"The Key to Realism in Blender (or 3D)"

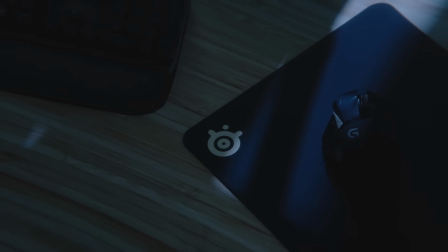8:16 It does take a bit of practice, but anyone can do it as long as you have a mobile device to work with.
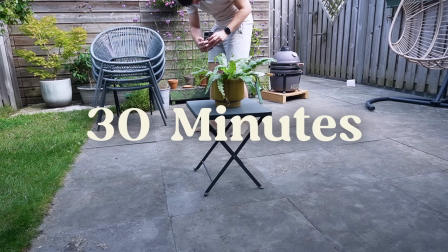8:21 I think on average, each of these scans took about 30 minutes to do, including waiting on it to process in the app.
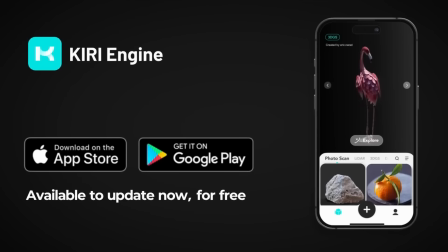8:27 If you want to try out Kiri, again, it's 100% free with the basic plan. Use the link in the description to get started.
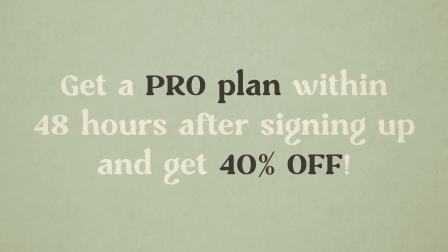8:33 And if you convert to a pro plan within the first 48 hours, you're getting 40% off on their annual subscription fee, which is big savings.
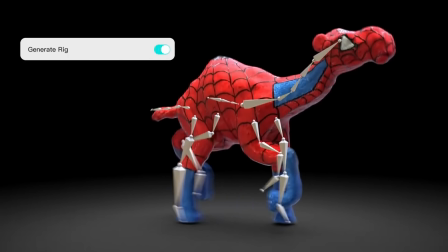8:41 Oh, and as a nice bonus, in their pro version, they just added auto rigging,
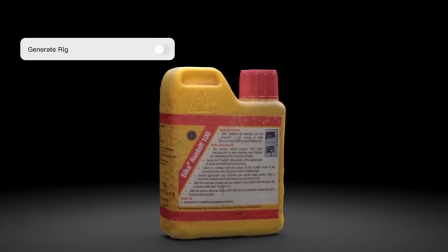8:46 which will generate automatic rigs for your scans, which you can use to some pretty hilarious effect.
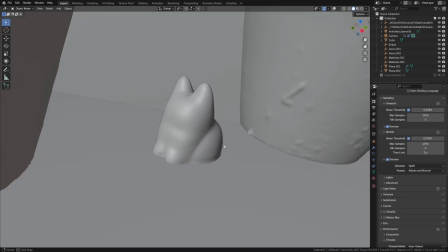8:52 Anyways, at this point, you should have a proper subject for your realistic shot.
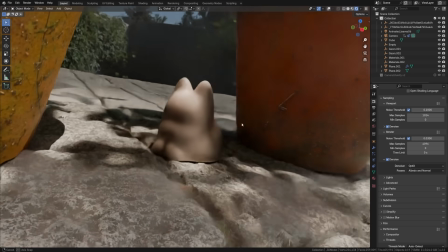8:57 A gorgeous 3D model or two, and some environment scans that make up your scene. Which brings us to the next triforce of realism. Now, I can't stress enough the importance of lighting.
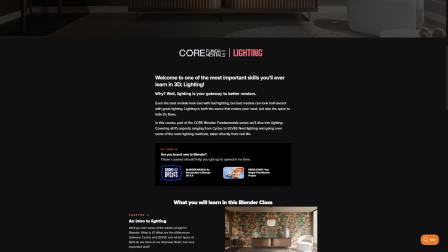9:12 I've made several videos on lighting already, and even just released a full introductory course on lighting in Blender over on CGCookie,
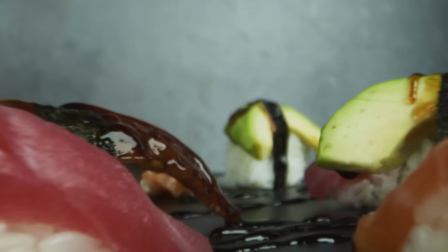9:19 because lighting is literally the sauce that makes the dish.
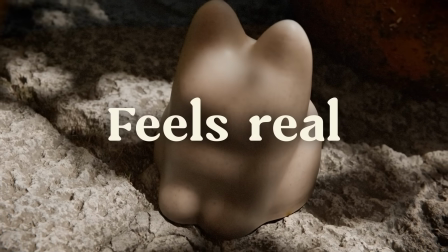9:23 In this particular case, we need natural light that feels real and using reference can be such a good starting point.
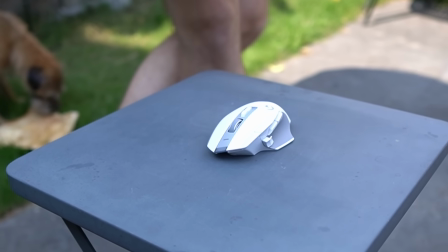9:30 For practice, you can take a photo, then recreate it as closely as possible by scanning the same object that is in your photo,
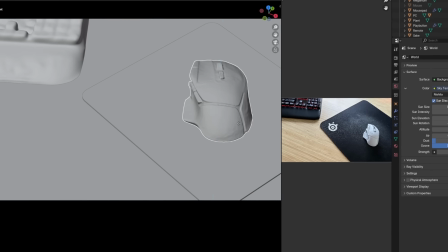9:36 lighting it using the reference and adding a proper camera, constantly going back to that reference image, which you now have as a very handy guide. Now, the key with lighting here is twofold. First of all, we need to think of our scene in a way of it being real.
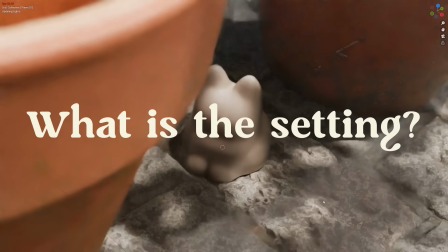9:50 In this scene, for example, what is the setting? What is visible beyond our camera bounds creating the light for this object?
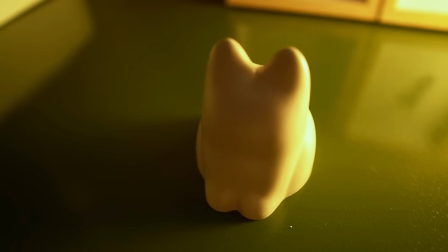9:56 Is it laying in grass or is it on a desk in a dark room at night and there's not a whole lot of light in this room?
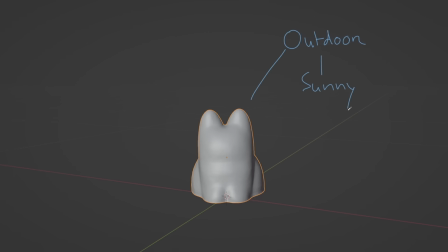10:02 Is it an extremely sunny day or is it gloomy weather? Thinking of the scene in this way provides context that will guide both your lighting and your camera.
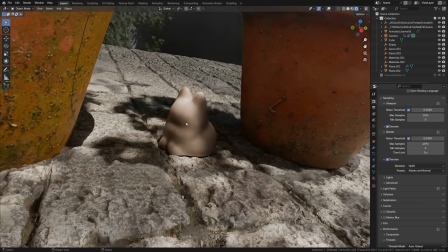10:11 So assuming you've done that for your scene, you should now know or have a general idea of what the light should be like now second it's important to aim
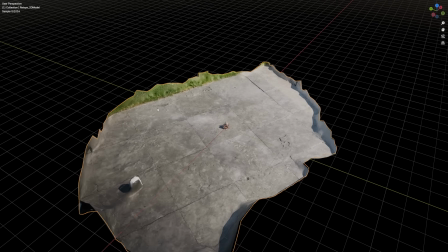10:18 for the goal not for realism does it make sense to have only one single light source in an outdoor shot yes does it also
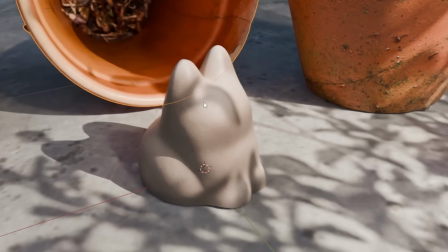10:26 look the most realistic no almost 100 of the time it does
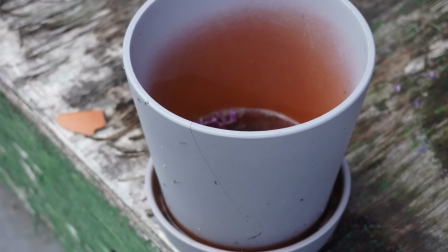10:30 not because in a photo there's tons of things going on outside of your camera again these
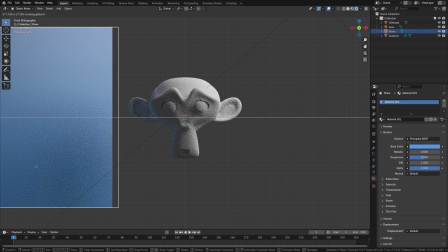10:35 things provide bounce lighting additional light sources shadows and that's why having reflectors in the form of color planes or actual objects to add bounce light,
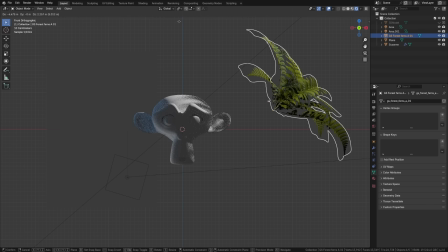10:44 adding subtle additional lighting, and making sure that there's reflective light and shadows,
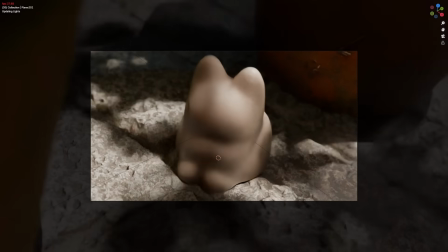10:48 again based on this sort of fictional scene inside of your mind and outside of your camera bounce, will ensure a realistic result.
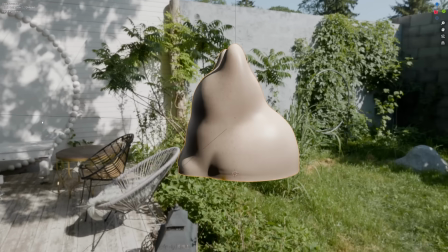10:55 Using HDRIs can provide a ton of colored lighting that looks very natural and provides a great starting point for any realistic scene.
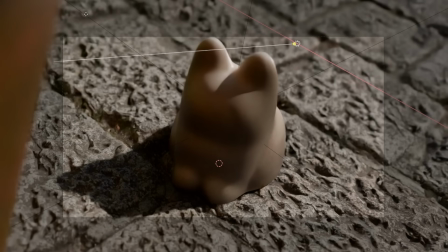11:03 But even with that, it's still good to emphasize things with highlights, block light at certain points to create shadows,
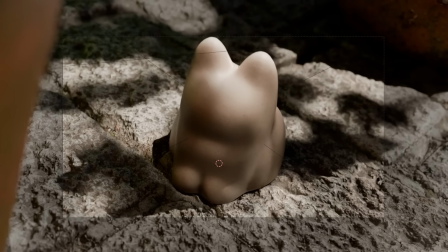11:09 use gobos for a natural effect with leaves or blinds, and to add multiple light sources,
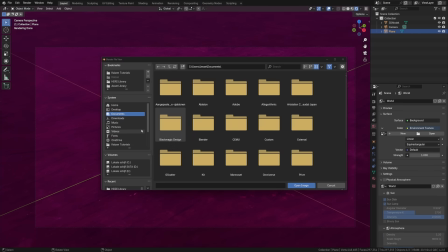11:14 creating some fill lighting. Now, for example, my go-to is to use an HDRI as the basis with low strength, just to provide some colored fill lighting.
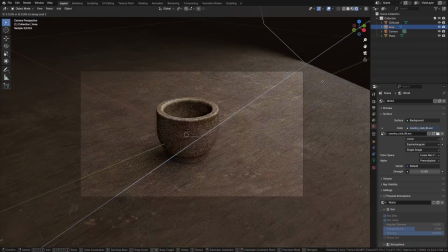11:23 Then I use an area light with or without a gobo to create the main light source.
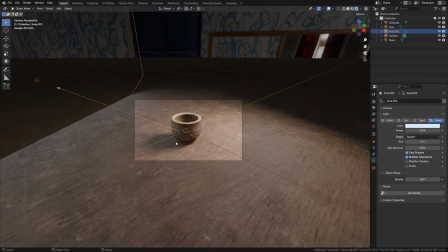11:27 Maybe an additional area light for filling in some shadows to make these softer and less dark.
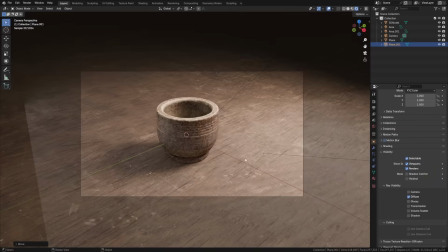11:32 And finally, adding bounce lighting planes and objects that create additional reflections and light for a realistic result.
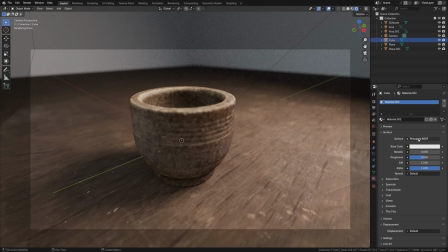11:38 And sometimes I add in a volumetric cube, which is just a simple cube with a volume scatter node attached to the volume socket of the material,
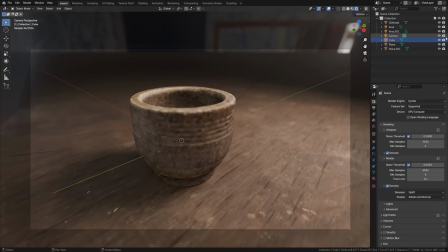11:46 with a very low intensity and a high anisotropy that goes a long way for adding some additional atmospheric lighting. So to wrap this up, study a reference and aim for the best looking light, not the most sensible per se. And with that, we're left with the final triforce of realism.